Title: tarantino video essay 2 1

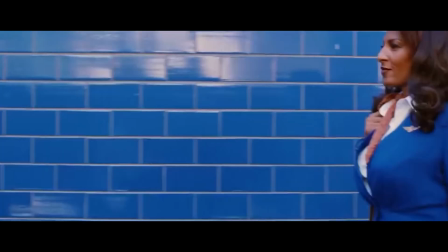0s
Hi, today I will talk about the characteristics of Quentin Tarantino's directional style and cinematography. Quentin Tarantino is arguably one of the most famous directors in Hollywood history.
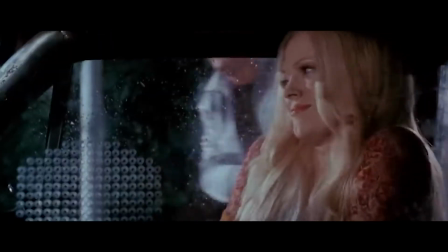12s
He has written and created many award-winning films in his career over the years. Although he has only directed 9 films, each of his films is always highly anticipated and praised for his style of directing.
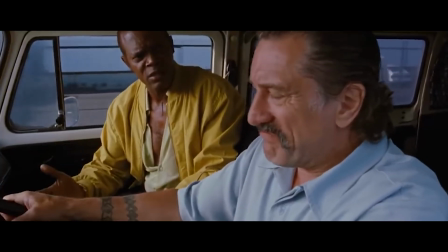24s
Throughout his career, he has made quality films and has been praised for his passion for spaghetti westerns, with many films carrying aspects of the genre.
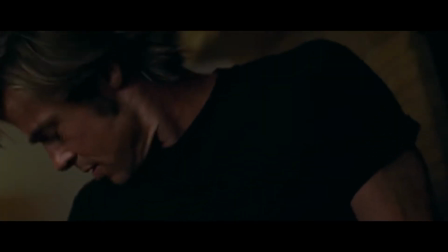33s
Most of his films, like Pulp Fiction and Jackie Brown, incorporate his signature aesthetic of violence and long dialogue sequences in detail,
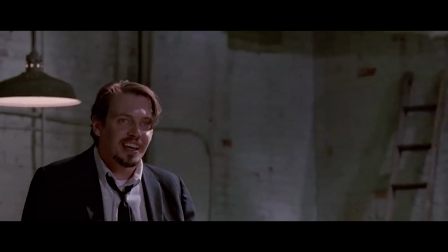41s
which has slowly become a way Tarantino prefers to connect to the audience. Today, I have chosen to analyze 2 scenes from Tarantino's 2009 film, Inglourious Basterds.
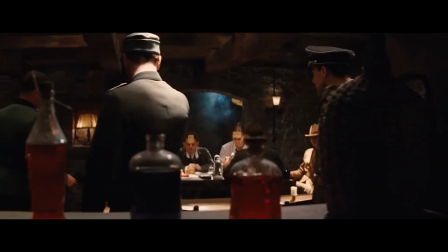55s
The film takes us to Nazi-occupied France while having separate storylines that join towards the end.
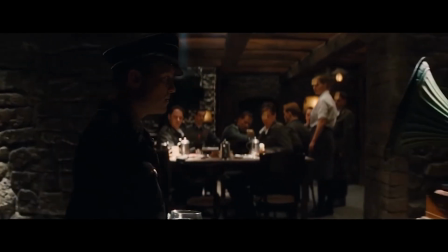62s
We get to see a group of Jewish soldiers and a young Jewish woman, Shoshana, both planning to bring down the Nazi government and put an end to the war.
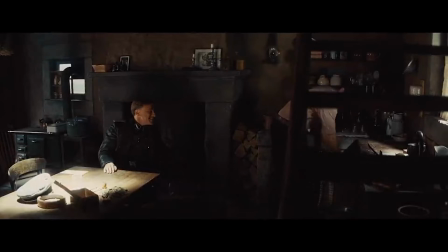72s
I will first be analyzing the opening scene where Colonel Landa visits the Lapadite household to question the whereabouts of a Jewish family.
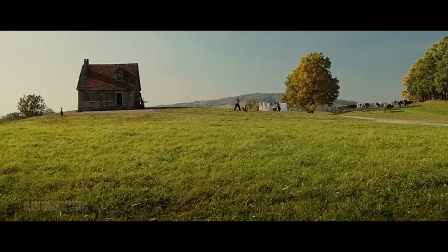81s
We first see an establishing shot of domestic life in the Lapadite household.
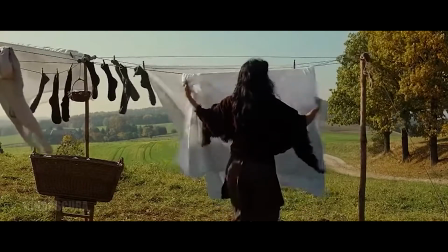88s
The clothing line was put into the scene, acting as a revealing curtain shot for the Nazis arriving at the household,
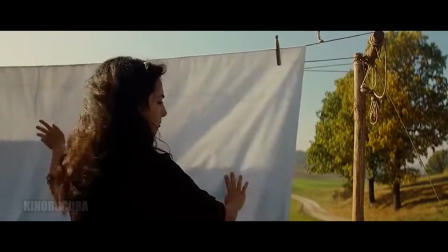94s
which symbolizes their stable domestic life being disrupted by the Nazis.
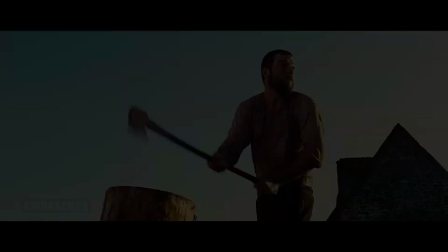103s
In this shot, we see the first time Tarantino taking conventions from the spaghetti western genre, with the villain's arrival on the horizon.
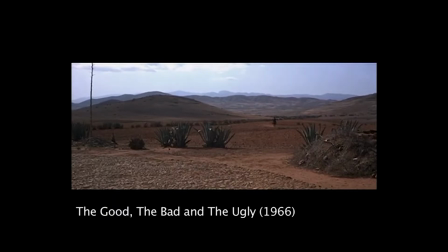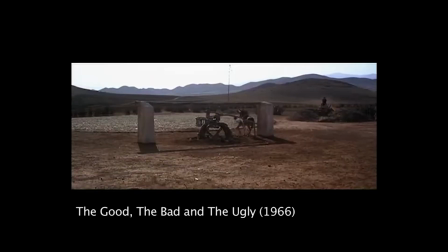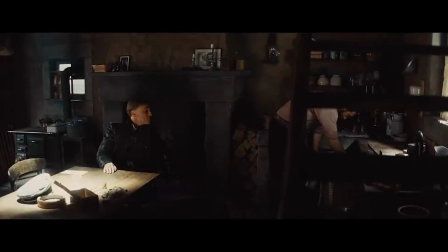120s
As the scene goes on, one could say that the Nazi colonel was uncomfortably polite once he was in Lapadite's home.
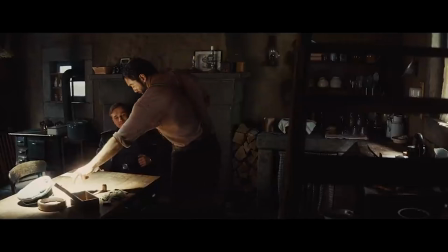128s
Tarantino portrayed the character in this way to make the audience uncomfortable while showing how the family reacts.
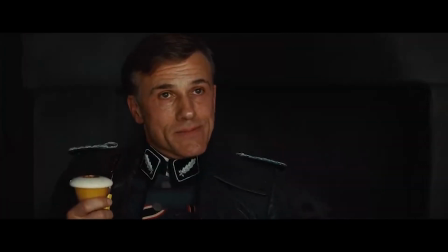135s
Once Landa brings up more and more information about the Jew family, Tarantino uses a close-up shot on Lapadite.
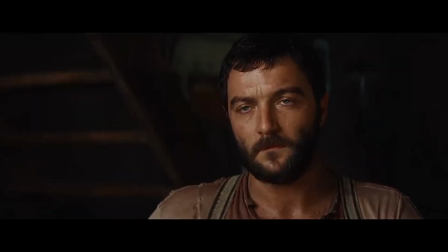142s
This allows the audience to see Lapadite's reaction to Landa's questions.
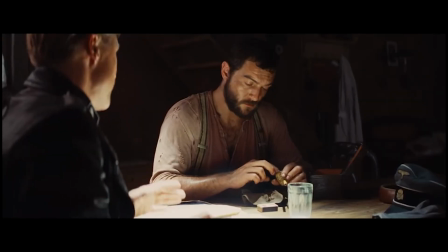147s
Lapadite shows confidence, but we also see his inner fears as he tries to lie his way out of the situation. Rumors, true or false, are often revealing.
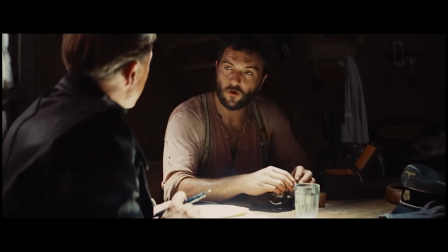156s So, Monsieur Lapadite, what rumors have you heard regarding the Dreyfuses?
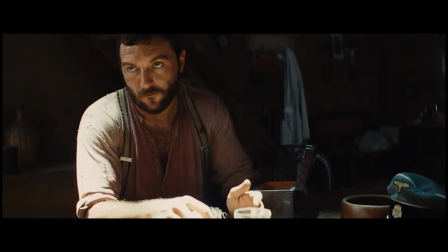164s Again, this is just a rumor, but
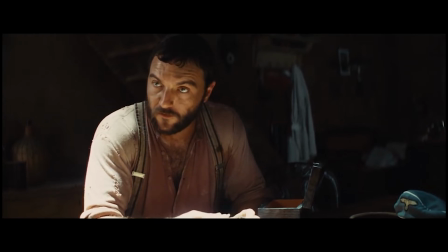168s we heard the Dreyfuses had made their way into Spain.
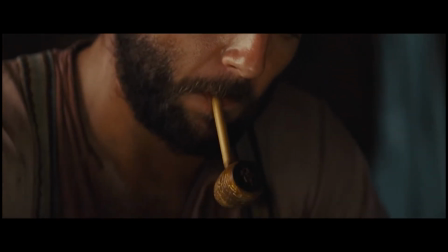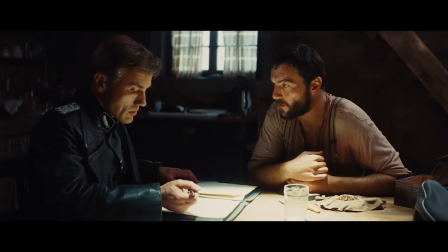181s
On the other hand, when the close-ups are on Landa, the audience get insight into Landa's inner evil and intentions through his facial expressions.
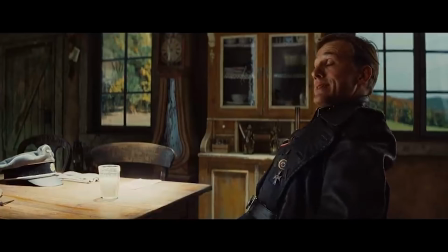192s
His power in the house can be seen symbolizing the power of the Nazis while they were occupying France during the war.
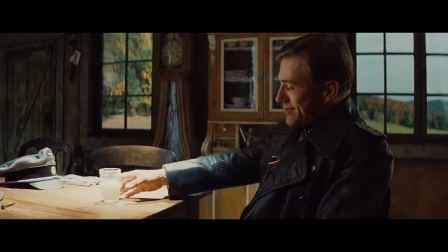198s I can think like a Jew, where they can only think like a German.
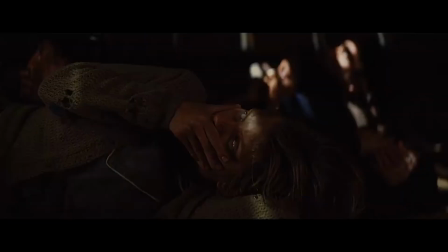204s More precisely, a German soldier.
Until this shot, Tarantino reveals where the Jew family had been hiding all along.
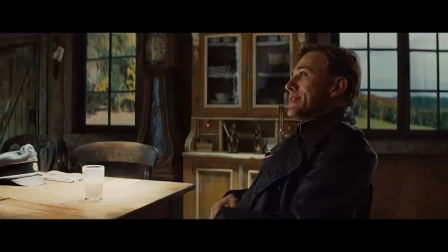212s
This builds up dramatic tension and suspense, which Tarantino is great at as the audience now understands what's at stake for both families.
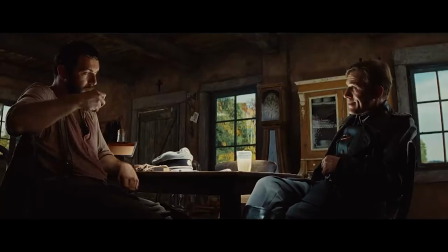222s
Overall, the scene reminds audiences of how during World War II, the Nazis have disrupted a lot of lives and people's mental health.
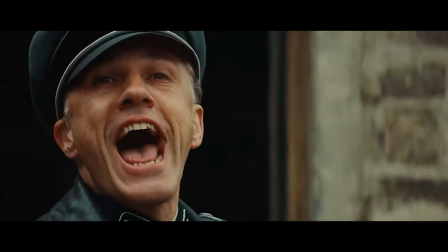230s
As the Nazis could persecute anyone in their way, especially Jews, people lived in fear with a person like Hans Landa existing in society.
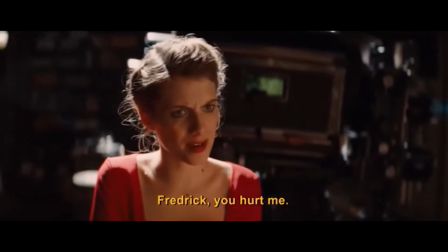239s
Many scenes similar to this one shows how Nazis were the oppressors,
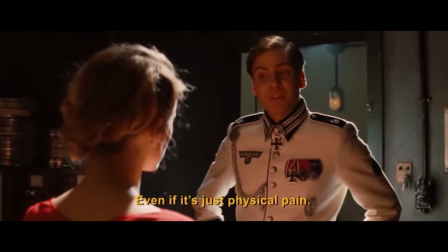243s
which resembled the Anglo-Americans who oppressed the Indians into giving up their land, linking back to the spaghetti western genre.
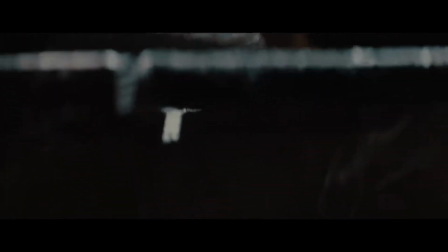250s
The long opening scene also sums up how Tarantino uses dialogue and long extensive sequences to build suspense, as he argues that the suspense is a rubber band, and I'm just stretching it and stretching it and stretching and see how far it can stretch. As long as that rubber band can stretch, the longer the scene can hold, the more suspenseful it is. That scene is more suspenseful at 22 minutes than would be at 8. So you want to just stretch it until the rubber band breaks.
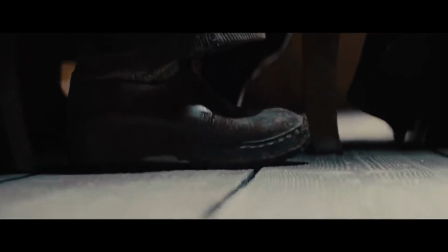278s
And this happens precisely when Tarantino shows the bomb under the floorboards,
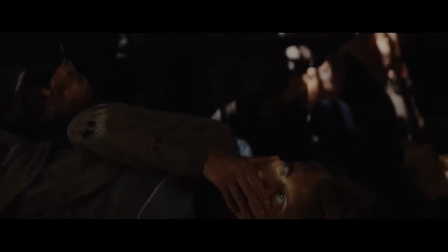283s
revealing that the Lapadite family has been providing sanctuary for the Jewish family all along.
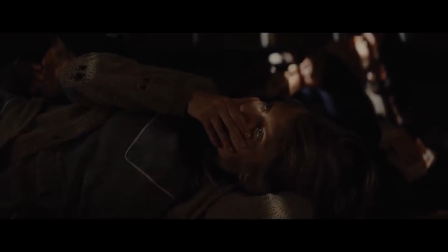288s
And this heightens the tension and suspense as Tarantino stretches the rubber band even further.
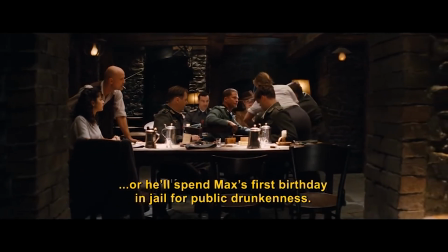293s
The same technique is then used in the tavern sequence, as the sequence is a scene where Tarantino uses dialogue and sound to build suspense.
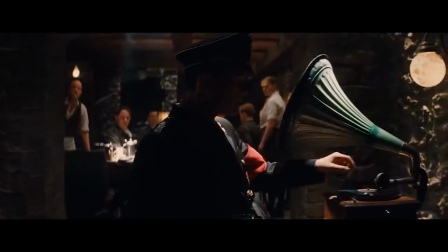301s
In this scene, the tavern also reminds the audience of a western saloon, linking back to the spaghetti western genre.
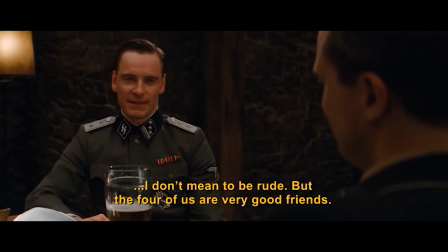308s
Similar to the opening scene, Tarantino uses the silence in the pub and their exchange of in-depth dialogue to create tension.
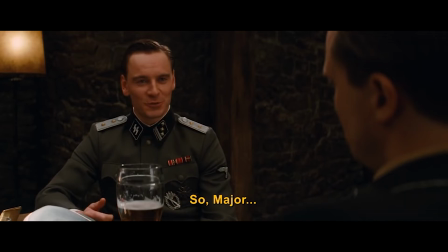316s
In their exchange, Lieutenant Hickox is trying to blend in and deceive a Gestapo officer who grew very suspicious of his German accent.
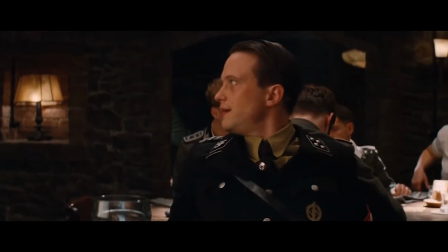324s
However, Hickox succeeds in socializing with the officer and making him believe he's a German soldier as well.
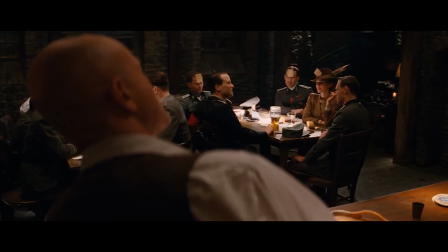331s
But just as the audience sees Hickox seemingly might get away with it, he gives himself away.
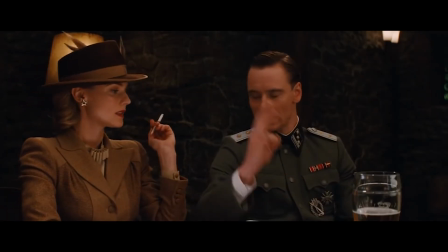337s 3 Gläser.
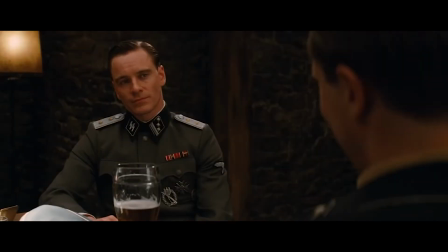342s
What follows is almost a minute of silence with no dialogue but the diegetic sounds surrounding the two.
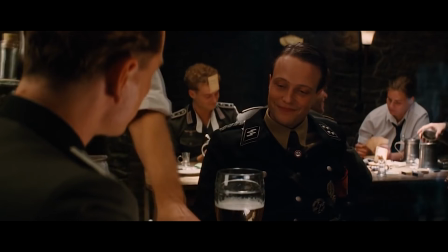348s
Even though not everyone in the audience may know about the right way to count in German,
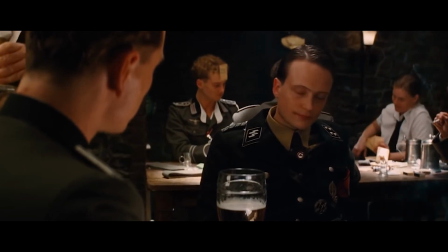353s
Tarantino used the over-the-shoulder shot from behind Hickox, which shows the Major's facial expressions and reactions.
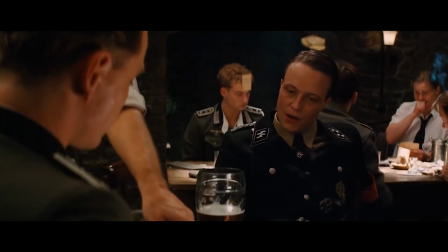360s
This shows that even if we don't know how the lieutenant had given himself away,
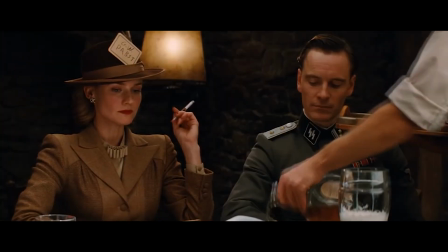364s
we immediately realized that he was onto him and knew for a fact that Hickox was not a true German.
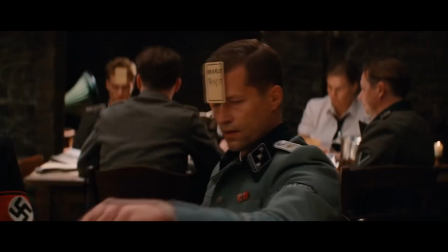370s
The expressions of the characters knowing that things have gone wrong,
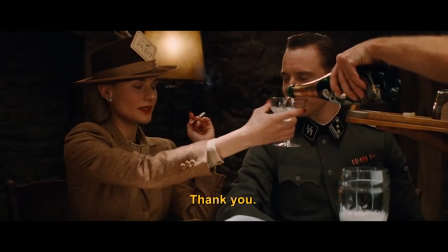373s
with numerous close-up shots while diegetic sounds play further heightens the suspense while the conflict between the officer and Hickox develops.
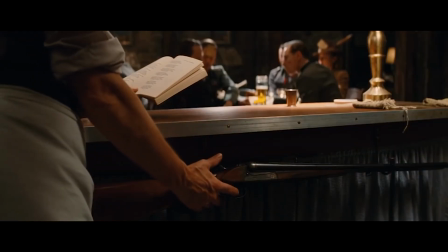381s
The sequence resembled a Western cowboy standoff between the undercover allies and the Nazi officer.
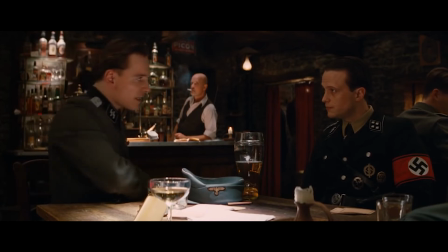386s
The awkward actions and the intense negotiations eventually lead to Dann sind wir zu zweit.
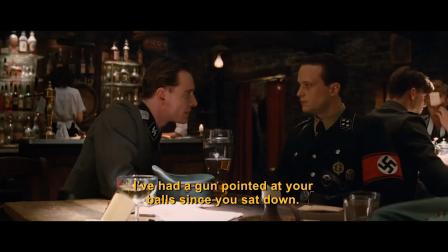395s Ich habe eine Pistole auf Ihre Eier gerichtet, seit Sie hier sitzen.
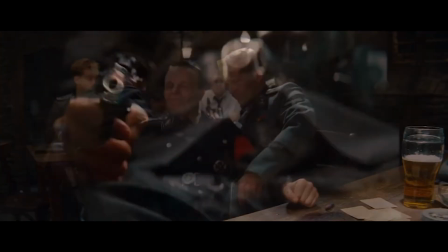401s
Eventually, a fast-paced, merciless Western shootout breaks out between the crew and the Nazi soldiers in the bar.
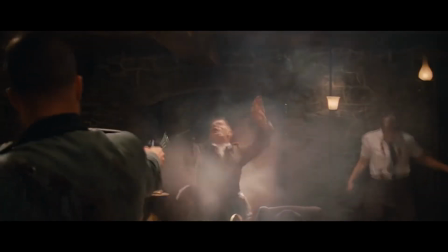408s
Tarantino yet again takes conventions from the spaghetti western genre and puts them into World War II iconography.
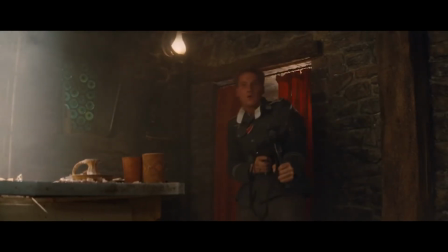414s
By creating a war film subverted into the spaghetti western genre, Tarantino puts the audience in a particularly noteworthy perspective.
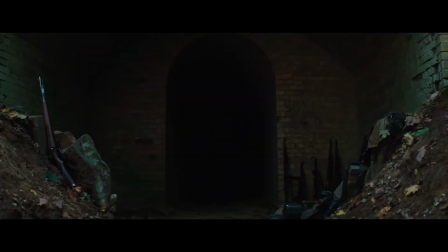422s
Overall, from the two scenes I analyzed in Inglourious Basterds,
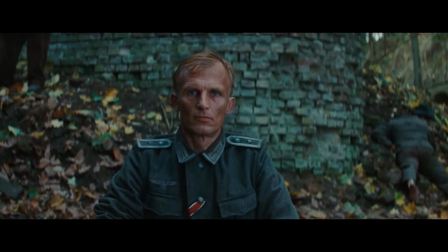426s
Tarantino explores the limits of suspense and the ideas of genocide and racial hatred with help from certain aspects from the spaghetti western genre.
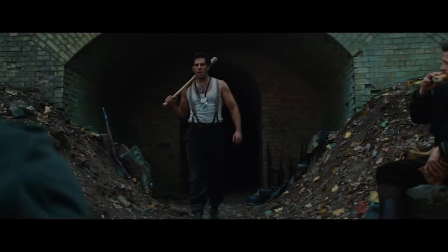434s
Creating a genre-subverted film with the spaghetti western genre helped establish a distinct
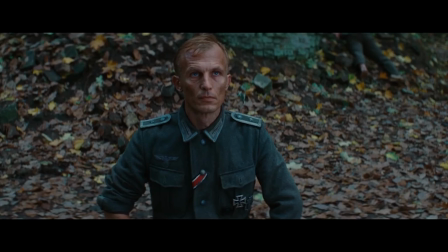439s
style for the film as it delves into the oppressing relationship between Nazis and Jews.
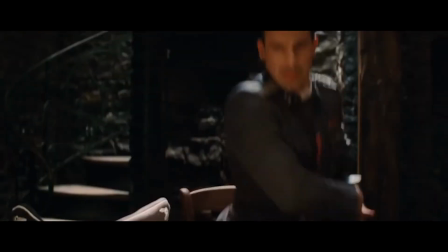444s
This symbolizes the same oppressing relationship between Indians and Anglo-Americans,
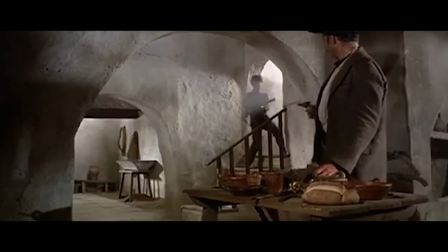449s
while also adding Western-styled soundtracks into a World War II iconography.
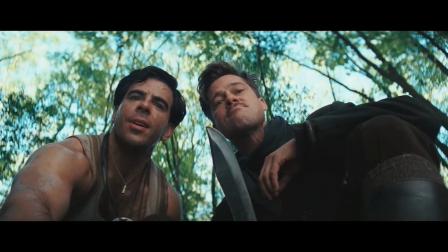454s
In summary, with brilliant film writing and camera work, Tarantino created a masterpiece that gives the audience a great deal of fun,
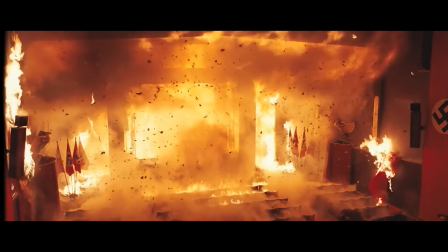461s
while also putting the audience in different perspectives, which enables them to reflect on our past and the morals revolving around racial hatred in our society.
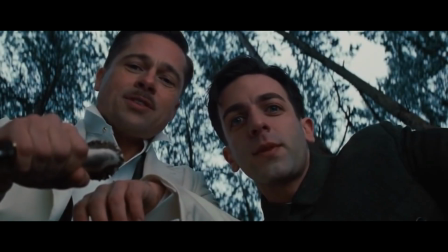470s You know something, you rich? I think this just might be my masterpiece.